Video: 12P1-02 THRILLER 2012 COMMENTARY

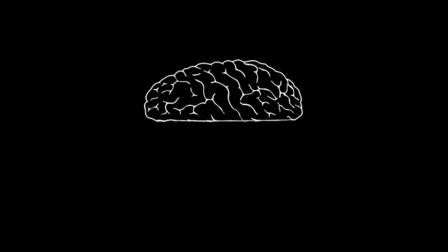[0:04]
For the production logo, we added a flickery sound to match the flickering of the picture.
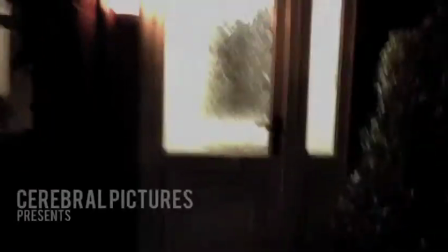[0:13]
Here at the beginning of the titles, we decided to apply a high pass filter to the song so that the viewer feels like they are outside the venue.
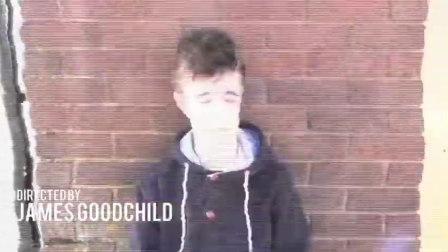[0:25]
During the party scene, people are seen holding alcoholic drinks. This could account for the main character's loss of memory.
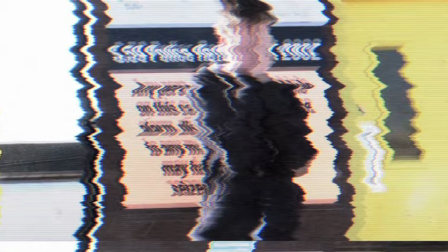[0:30]
For the flashback or flash-forward clips, we applied a stock effect from Final Cut. It creates a bad TV effect that makes it seem as though what is happening is hazy and hard to remember.
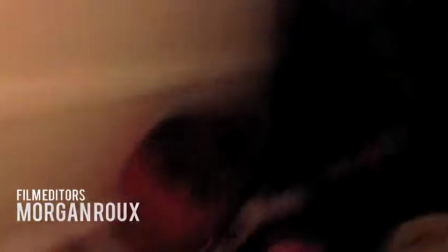[0:41]
We used this song for our titles because we felt that the energy of the sound fitted the energy of the footage.
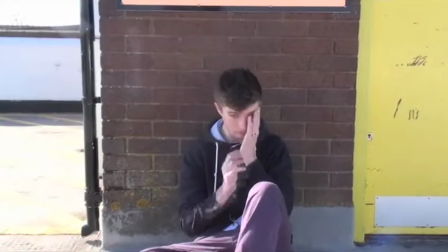[0:47]
When the camera flashes, we cut the sound and applied another filter that made the sound sound hazy as though it was a faint memory.
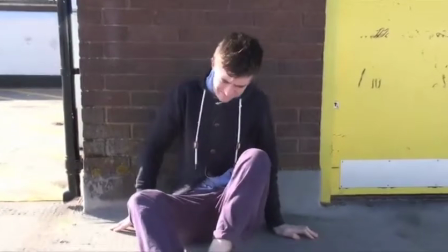[0:55]
As the film transitions from the night before to the daytime shot, we made sure that Dan, the main character, was wearing the same clothes.
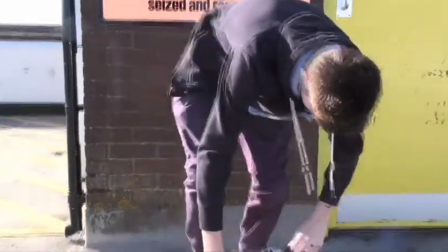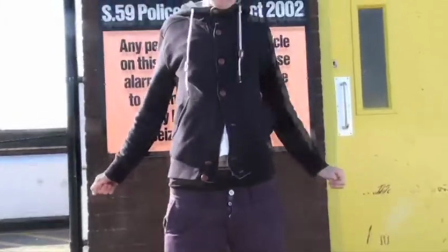[1:08]
The sound fades into the scene, indicating that Dan has woken up from the night before. Behind him there is a police warning notice, implying that he is in a dangerous area.
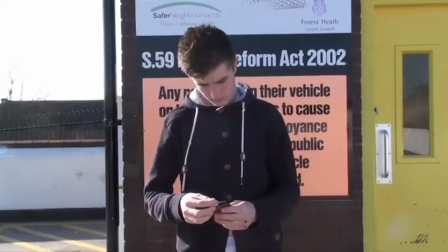[1:16]
There is also very blight lighting in contrast to the last scene, which is almost like reality hitting him in the face.
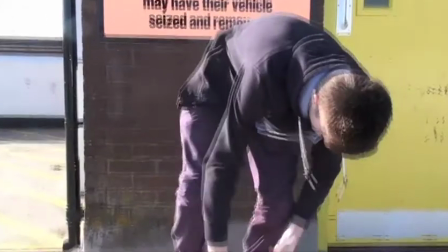[1:22]
The fact that his shoes come off indicates a heavy night. He then pulls a piece of paper from his pocket, which has a code on it.
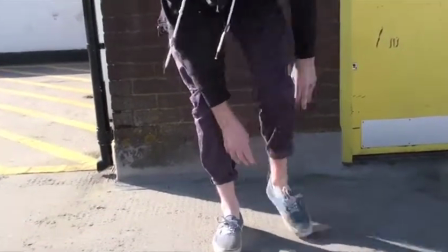[1:28]
The lighting obstructs the audience's view of it so they can't read it, which adds another enigma to the scene.
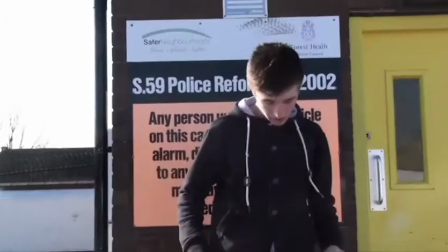[1:33]
The scene has a blue filter added to give it a colder feel, making Dan seem more alone. The scene opens with a mid-shot showing him isolated and alone.
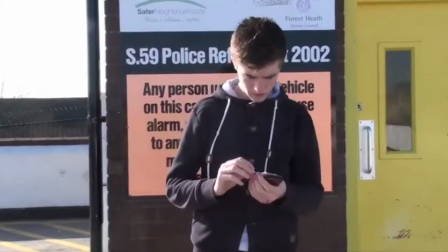[1:41]
The camera pans upwards as he stands up and puts on his shoe.
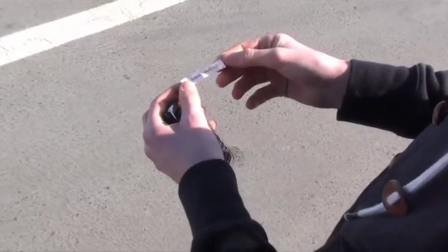[1:45]
There is a close-up on this paper indicating that it could be important or relevant later on in the film.
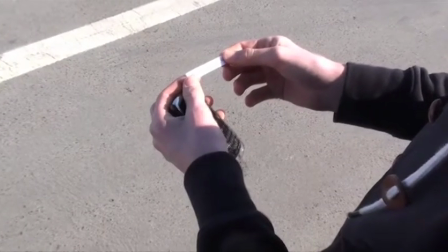[1:51]
There is a slow pace at the start of the scene to show him recollecting his thoughts. It increases later on to show his franticness as he tries to get hold of his friends.
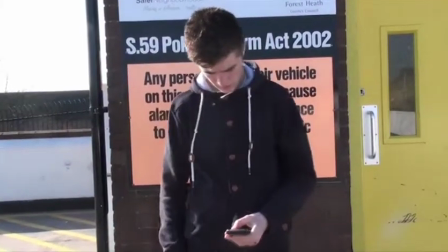[1:59]
Dan then takes out his phone from his pocket and begins calling anyone who may know what happened to him.
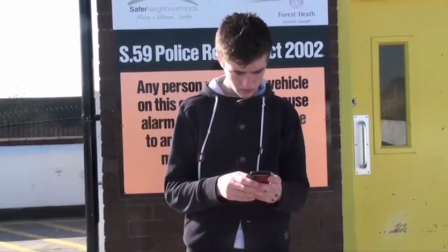[2:04]
This is a key prop which is shown by how early on it appears in the film. It is Dan's only way of finding out what happened to him.
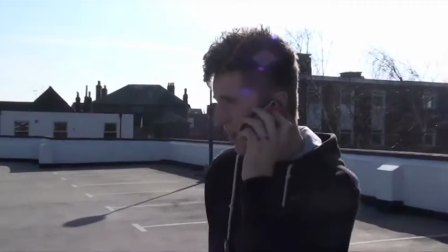[2:10]
There is a mid shot which shows Dan to the right side of the screen which applies the rule of thirds, showing the background and isolation of the area.
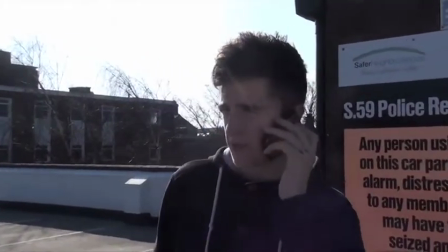[2:18] Just please give me a call back when you can.
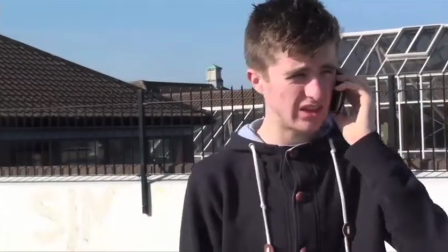[2:24] I've already tried to call him Matt. I'm not really sure what happened that night.
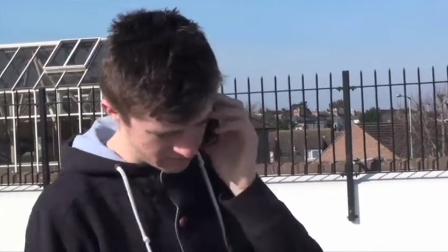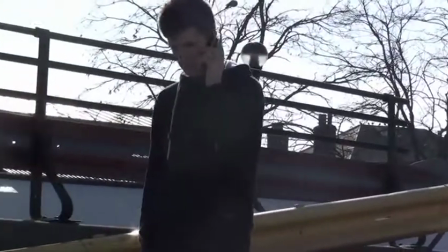[2:34]
The cuts build up in speed as they lead up to climax of Dan's first clue as to what may have happened to him.
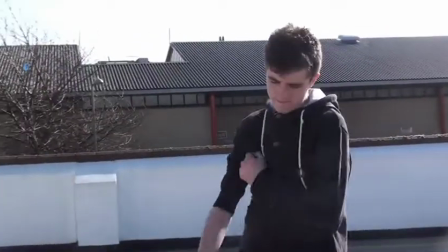[2:45]
Dan's clothes are an indicator of what a typical guy he is and reminds the viewer that this is a very odd situation for a regular guy to be in.
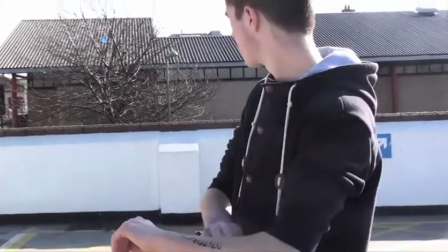[2:52]
The sound in this scene is almost all diegetic and quite quiet, indicating Dan's desolate location.
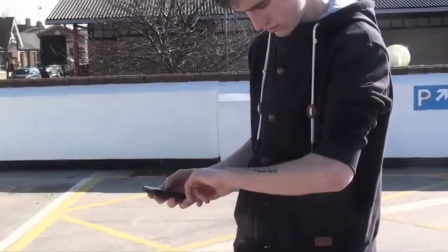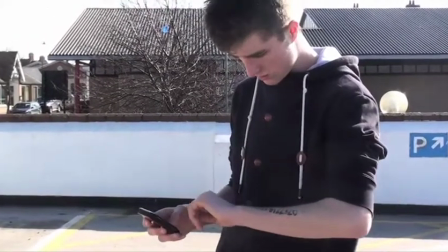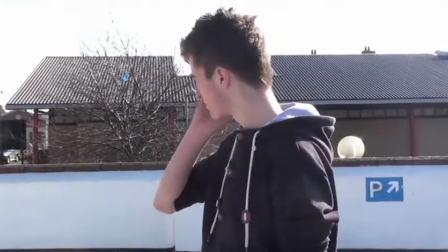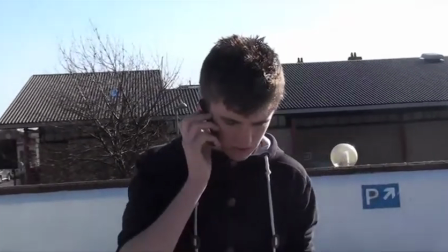[3:14]
There is then a 360 degree shot around Dan whilst he's on the phone, showing his empty surroundings.
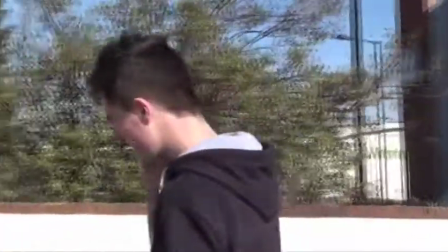[3:20]
The sound at the end of the phone call manipulates in a similar way to the source style voice to make it feel more menacing.
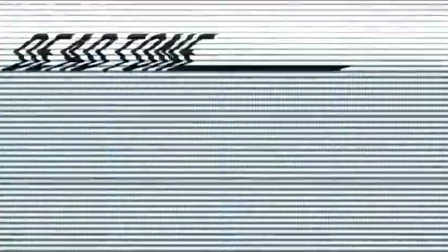[3:29]
At the very end we applied the same bad TV effect to the video to create a jittery transition to the end of the title of the film.